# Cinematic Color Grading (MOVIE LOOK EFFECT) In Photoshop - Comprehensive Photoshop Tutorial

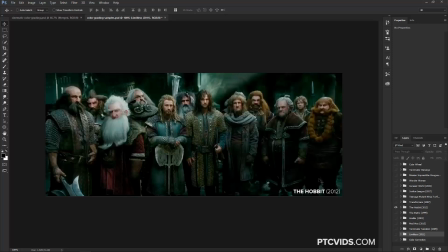(4:08)
This still from the movie The Hobbit shows a similar color effect, but it uses greens in the dark areas. Usually the skin tones remain somewhat natural in most of these color effects. The movie The Matrix, however, has an exaggerated green tint to it. The skin tones actually do have some of that green tint. And it works because it pushes the story forward. It's part of it. They're inside of a computer simulation. And that's the point of color grading. You're telling a story with the colors that you apply to your image or film. This is a good time to point out and stress that there are no rules as to what colors should be used or how they should be used. This is up to you and the story that you're trying to convey by adding the color grade. We've been talking about the popular teal-orange effect, which is the effect that we're going to try to replicate in Photoshop, but as you saw in the Matrix still, this is not the only color combination to use. For example, the movie Amelie uses the complementary colors green and red.
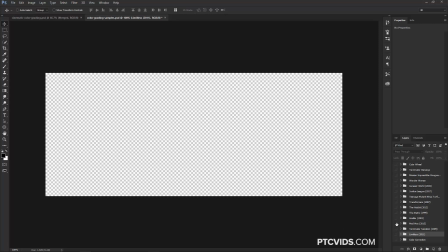(5:03)
green in the shadows, and red in the highlights and skin tones. Mad Max uses a monochromatic color grade throughout most of the film.
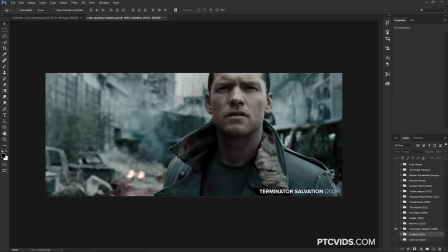(5:13)
Terminator Salvation uses grays and very little saturation. This is the second still from a Terminator movie that we use. It's not only because Terminator is one of my favorite movie franchises, but it uses colors in different ways to convey different stories.
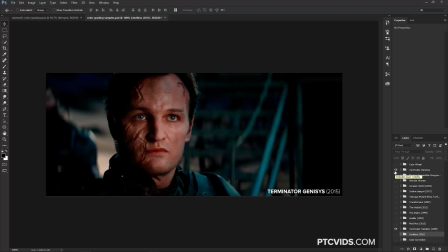(5:27)
Genesis is set, for the most part, before Judgment Day, the apocalypse,
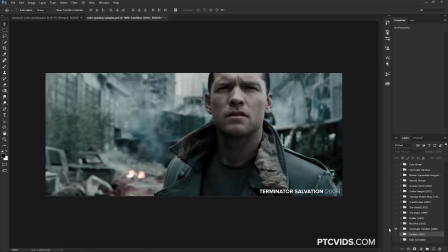(5:33)
while Salvation is only set after the destruction of the world, so it makes sense that they would use a gray and desaturated color grade for this film. Again, another example of how color pushes the story that they're trying to convey.
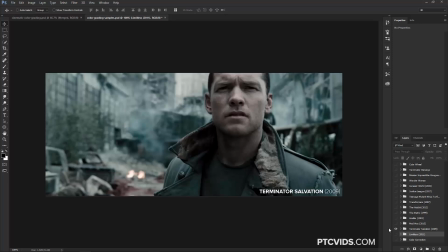(5:47)
A color grade is nothing more than a creative color correction. Its only purpose is to help you tell a story. Sometimes the color grade can change within the same scene.
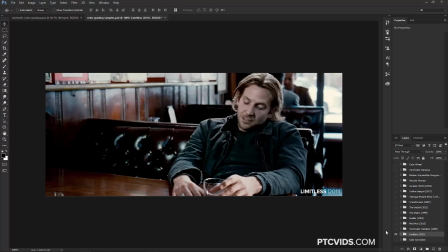(5:57)
In the movie Limitless, the main character dramatically increases his intelligence by taking a pill, and 2 different color grades are applied depending on his state of mind. The movie has a cold and desaturated look when he is of average intelligence,
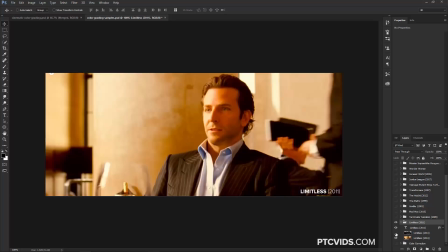(6:11)
and it becomes a hot, bright yellow when the pill NZT turns him into a genius. You can actually see this color grade change on screen. Everything goes from cold to hot in an instant, and it's supposed to represent how his newfound intelligence makes him see everything so much brighter and clearly.
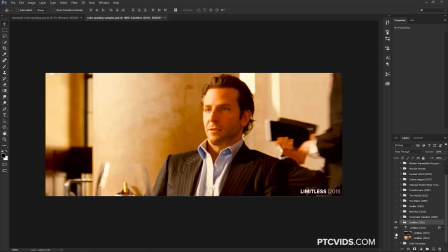(6:29)
This is why I ended with this screenshot. I hope that this 6-minute explanation helps you see and understand color grading and color themes more clearly, and that these examples give you ideas of how you can color grade your images with the techniques that I'm about to show you.
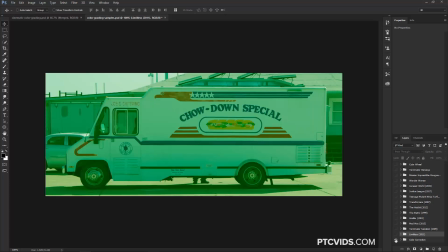(6:43)
When applying a color grade to your photo, you have to be sure that the image that you're using does not have a color cast. Ideally, you should be working with neutral grays. This is not a color correction tutorial, but since color correcting is so important for color grading,
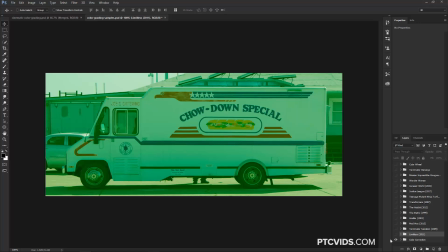(6:58)
we'll take a few minutes to do a basic color correction just in case your image requires it. So if we want to apply the cinematic color effect to this image, we would first have to remove the green color cast, and one of the easiest ways of removing a color cast is with the curves adjustment layer.
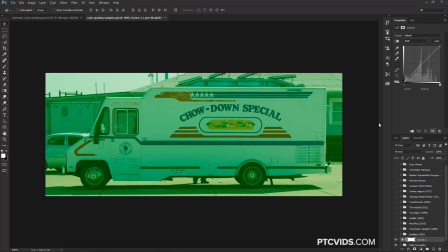(7:15)
So with this curves adjustment layer, we're just going to apply a quick color correction. The curves adjustment layer allows you to edit the RGB composite, that is the entire image as a whole, or to use the RGB channels to make adjustments to each individual channel, red, green, and blue.
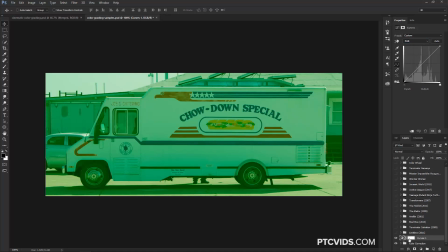(7:30)
I'm gonna click on the curves adjustment layer, and we're gonna work with these eyedroppers here. So let's start by clicking on this top eyedropper, which helps us set the black point, and then click and drag on this triangle over to the right.
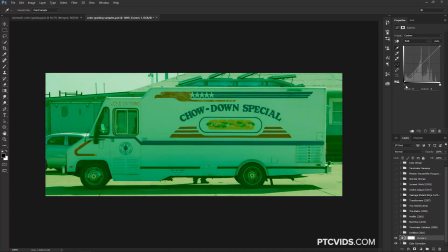(7:46)
Notice how the image gets darker. What we want to do is figure out where the darkest point of the image is.
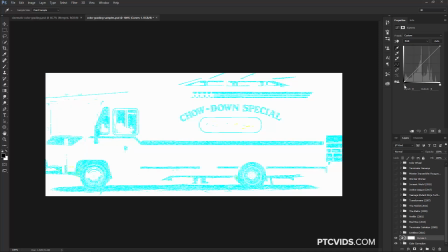(7:51)
So I'm going to hold Alt, Option on the Mac, and click. You'll see these weird colors, and that's okay. I'm still holding Alt, Option on the Mac. I'm going to click and drag over to the right. Notice that at a certain point, I'm going to get black.
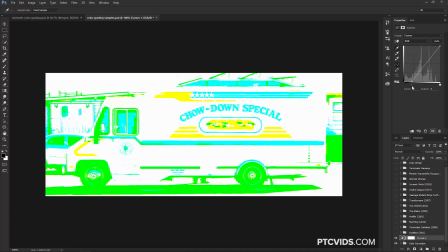(8:04)
Once I start getting black, that means that those are the darkest points of my image. So you'll see the front tire get some black in those areas there.